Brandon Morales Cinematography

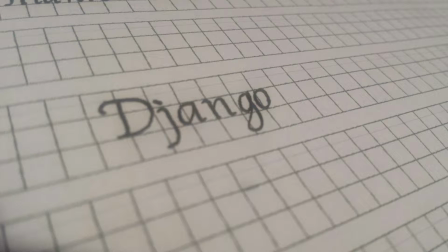9s
Django Unchained follows the story of a once slave, then turned free black man before the Civil War. He became free due to the help of a kind white man by the name of Dr. King Schultz. Dr. King Schultz's intentions for Django was to originally seek out a bounty that only Django knew the person and the gang of.
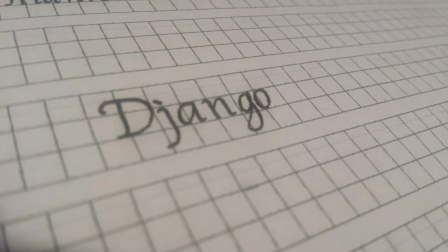27s
After Django's assistance was completed, the both of them partnered up as co-bounty hunters together, and along their adventures, Dr. King Schultz learns of Django's past and about the important fact that he has a wife. Once the bounty hunter season is over, they set out to save Django's wife, Broomhilda.
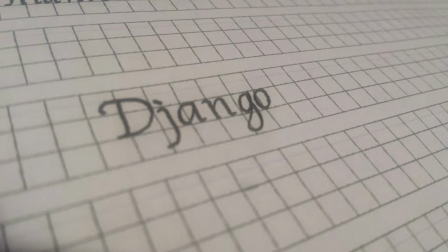46s
Through the first minute of Django Unchained in a video shot analysis, I will argue that the way one's past was will not determine how someone's future will hold, and that their scars and adventures will make them stronger.
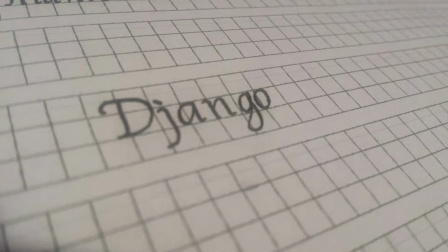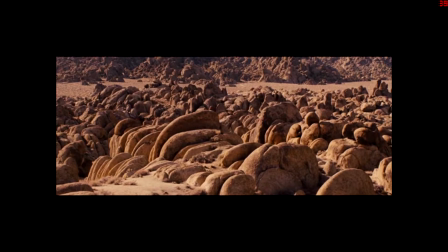The mise-en-scène in Django Unchained encompass a stage of a realistic American frontier in an arid, desolate location,
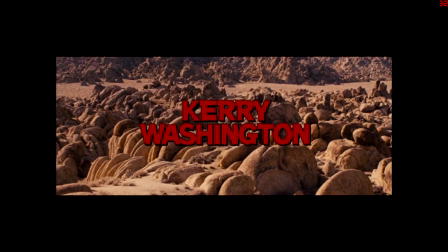81s
as well are props of chains and whips and scars that the slaves, with Django included, carry with them.
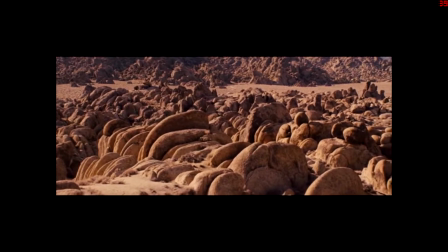91s
The lacking of clothing signifies the struggle and suppression that the slaves have to endure,
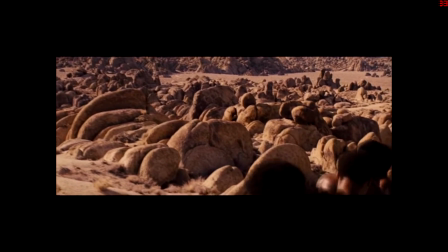96s
and you could expect that the slaves, Django included as well, seek a change.
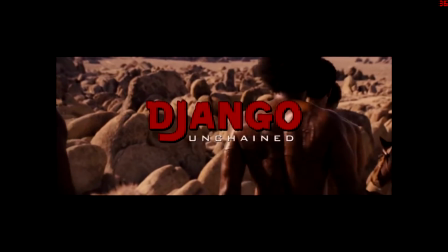100s
From the intro of the film, the viewer already knows that the shackles that bind Django will no longer exist, thus the unchained part of Django Unchained.
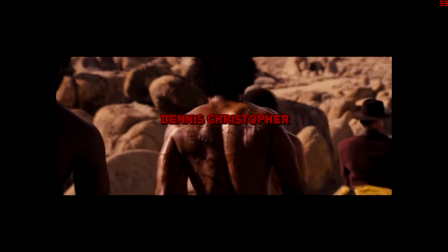108s
Although Django will not know it yet, the viewer expects a grand change to encompass this character.
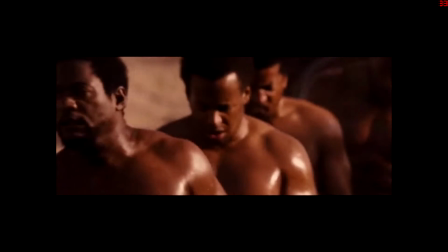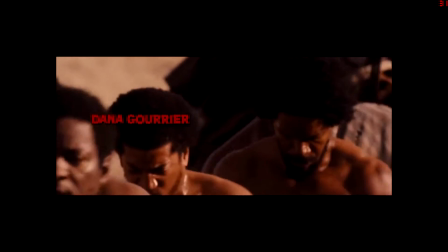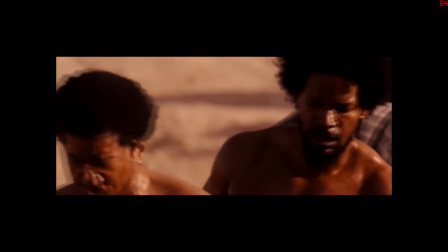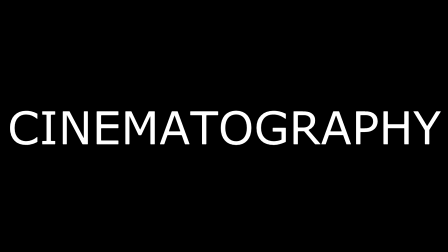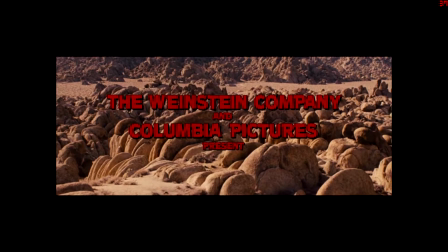139s
The cinematography offers a view of an arid landscape, which is very dry. The dry area signifying the thirst for freedom that they all wish to achieve, the slaves and Django included. The shot is very still while the credits for the main actors run.
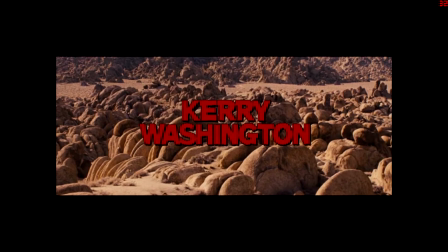158s
There is a dolly that reframes as it follows the slaves, while the camera tracks them. From a medium shot of Django, the camera zooms in on a close-up of Django's back.
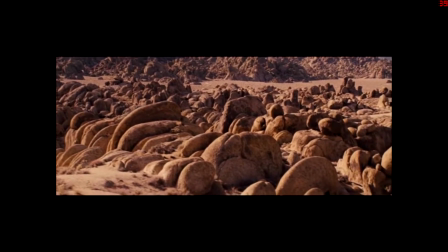168s
To focus on the scarred and tethered body, this is important because it gives the viewer already some exposition of Django's background,
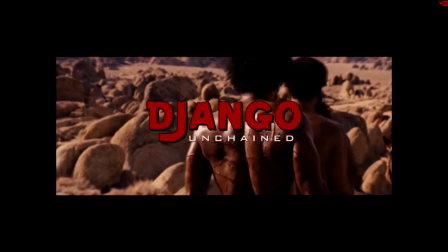174s
whether it was an error from himself, a mistake from the past, or the arrogance of a white man that wanted to just treat him poorly.
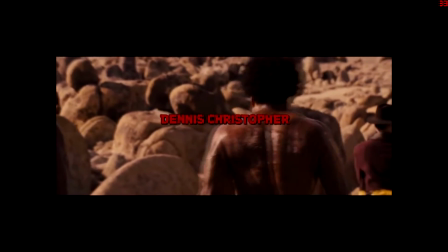182s
Whether or not this matters or not is up to you. The next shot incorporates all the slaves in a medium long shot.
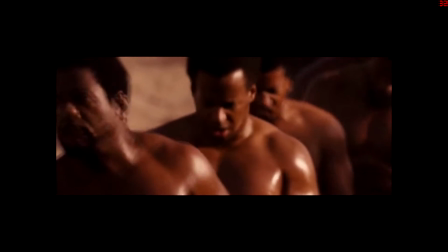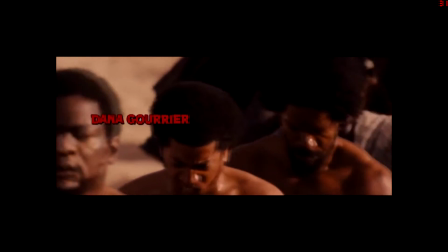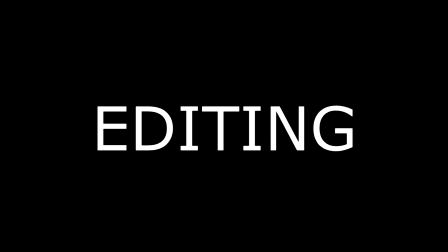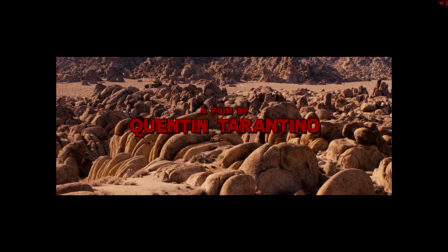213s
From the beginning of the narrative, there are no fades or initial cuts. It is all one still shot of a rocky landscape, which is a verisimilitude of how the area greatly signifies an American frontier and dabbles onto our minds with something familiar. The shot is drawn out and makes sure to give plenty of exposition and initial information through the action.
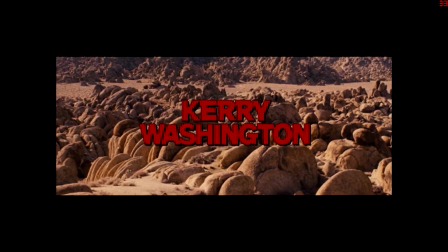233s
The drawn out shots set a good pace for the film. Although the first minute was only 2 shots, the shots follow each other to encompass a continuous editing style.
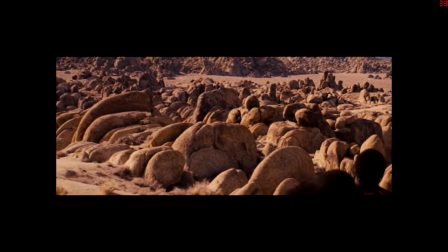242s
The establishing shot doesn't come until the camera reframes itself onto Django's back, along with the backs of all the other slaves.
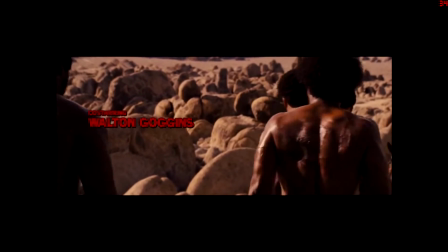249s
The end of the first shot and the beginning of the second shot offers a shot reverse shot analysis of Django's back and a front view of Django's face.